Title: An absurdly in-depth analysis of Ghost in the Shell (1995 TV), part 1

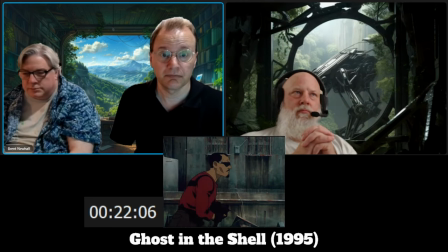42:00 It's also notable how they're doing this for a character who we have no idea who this is yeah um we don't know his motivations or anything else like that so
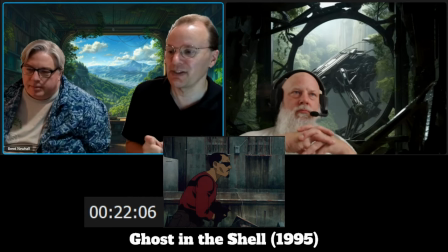42:09 flipping the script and making us wonder what he's doing and why he's doing and really focusing on him gives us more kind of
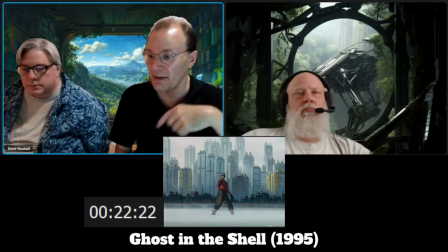42:17 mental space to wonder around the plot of who this guy is he comes out he sees this wide open space we know he's in water he hears the thing he
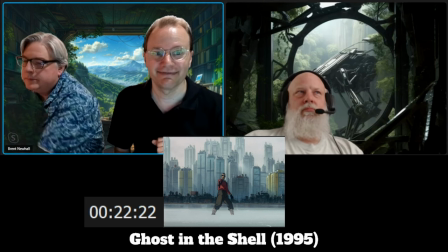42:26 sprays bullets we know how many bullets he has left yeah not enough to waste them yep so we know that's probably pretty much
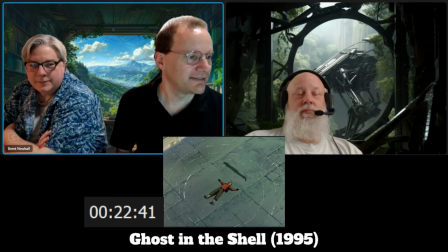42:35 all of his bullets right there what a shot brilliant use of the little ripples yeah
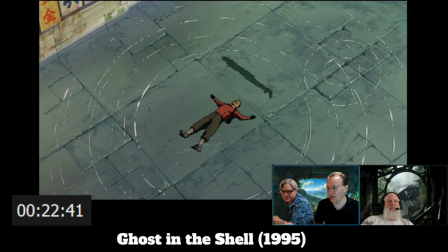42:41 absolutely um and her shadow in the water and that instantaneous flicker of her body not just that the fact that she just kicked his tail and she is standing completely erect you know like this is nothing for
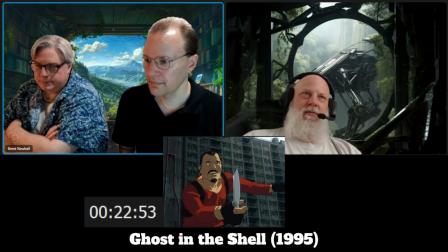43:00 her i hadn't realized the shades were wired in oh interesting yeah i hadn't thought of that either i hadn't realized that until now
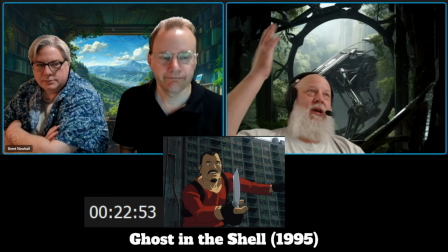43:11 so presumably that would have given him some kind of you know great like bato's eyes would have given him some kind of advantage that now this is the last act of a desperate man yeah his shades are off he knows there's somebody using optical camouflage and there's what can you do you just pull a knife and you're just
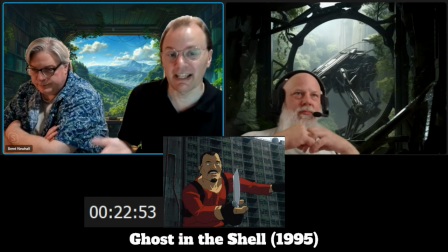43:27 winging it and also to note why did he pull the knife like why didn't he say i give up this is a shot this
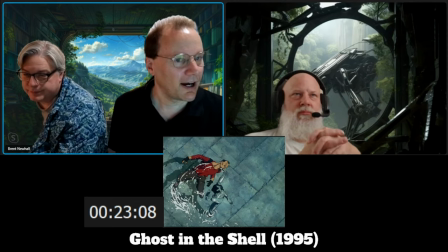43:36 is a move from a fighting game uh so oshi at the time
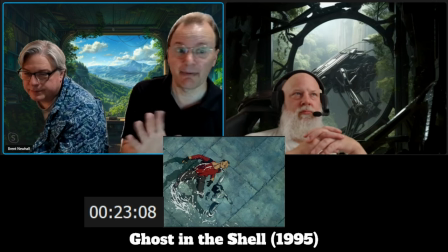43:41 was playing i'm gonna get the name of it wrong so i'm not gonna remember what it is but you know,
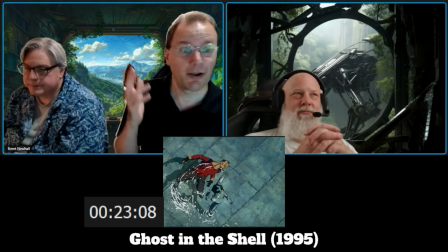43:46 Fatal Fury or one of the big games. And if you go back, yeah, one of the characters has this move, and it's exactly this move.
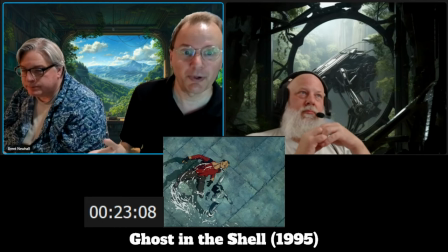43:53 And he said, literally, like, we got to this shot, we needed something cool, and I said, make it look like this. And they made it look like that.
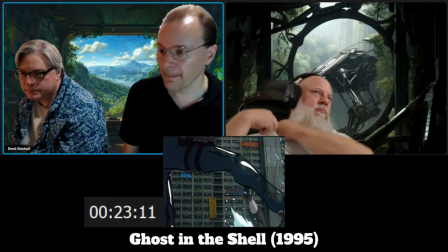44:00 Note what's happening here. She's moving in slow motion, he's not.
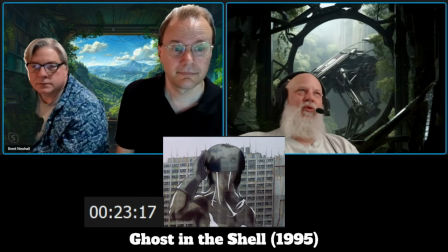44:05 Isn't that the controlled, like, kung fu kind of move, where it's like you smash the guy, then you slow, like, haaaah.
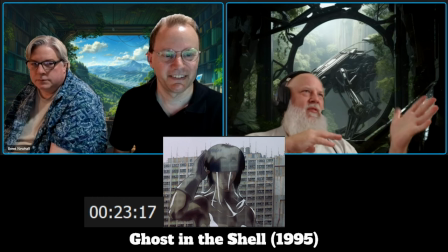44:14 Yeah. Yeah, I think Bruce Lee did that in some of his films where he'd do
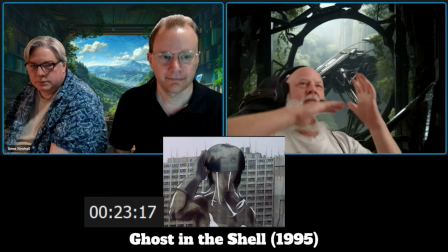44:19 the quick snaps and then the other guy would go fly and then he would just kind of settle down.
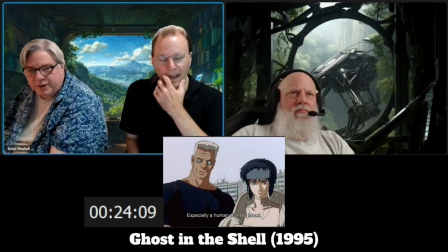44:25 Good point. Interesting dichotomy here. Yeah.
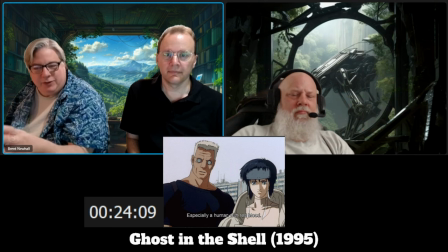44:30 He's talking about he's a human as if Bato himself is separate from him. True. Right? Yeah. Superior to being a human, but what does he do for the major? Yeah. Puts his coat around. Yeah, it's a very, the idea that he's concerned with her modesty when she isn't.
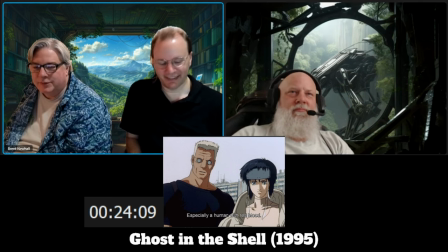44:49 Yeah, yeah. It's a fascinating thing there. Well, she's wearing a bodysuit.
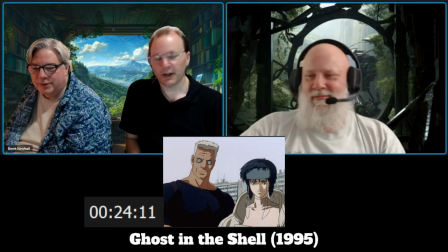44:55 You can see it right at the neckline. Sure, uh-huh, yeah. It's just a really tight bodysuit.
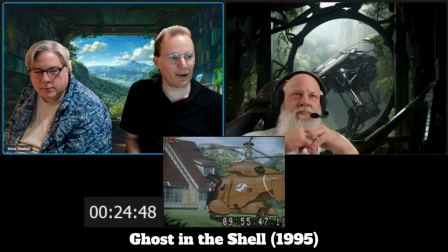45:01 I do want to call out how funny it is looking back on this that they start recording, and it's totally a VCR.
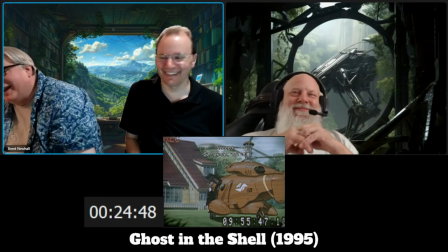45:08 Yeah. Yeah. That was cutting tech back then.
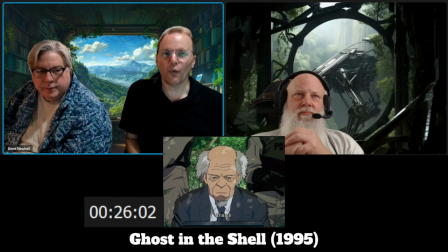45:13 Exactly, yeah. Notice how world-weary he is. Yeah. You know, he's about to engage in this raid for this major political, you know, and criminal target. And so proceed.
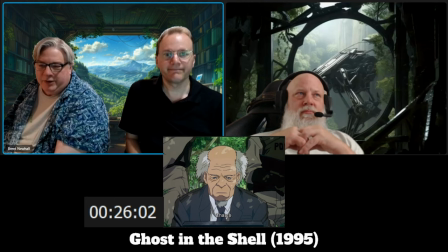45:30 He's already figured out that he's not going to get what he wants, but it's going through the motions. Yeah. Although, also to point that out, the general theme of who's a puppet and who isn't,
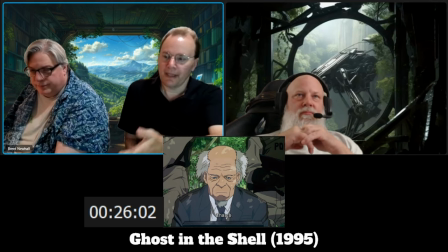45:47 who's real, who isn't, he's very much acting like a robot here.
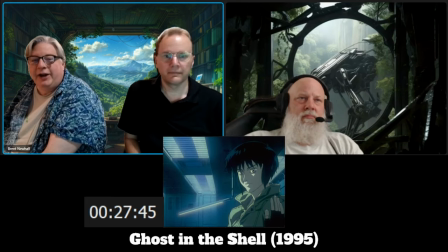45:53 Like a puppet. Your entire literal life is a literal lie.
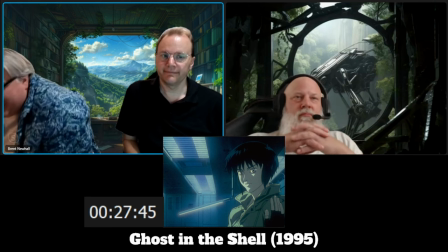45:58 Yeah. And they can't undo it. Mm-hmm. Yeah. this little scene gives us the stakes.
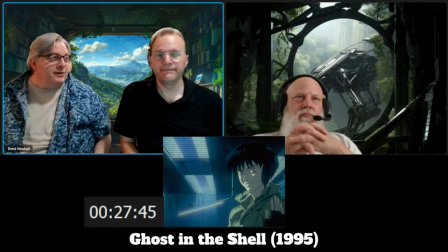46:07 Mm-hmm. Yeah. Mm-hmm.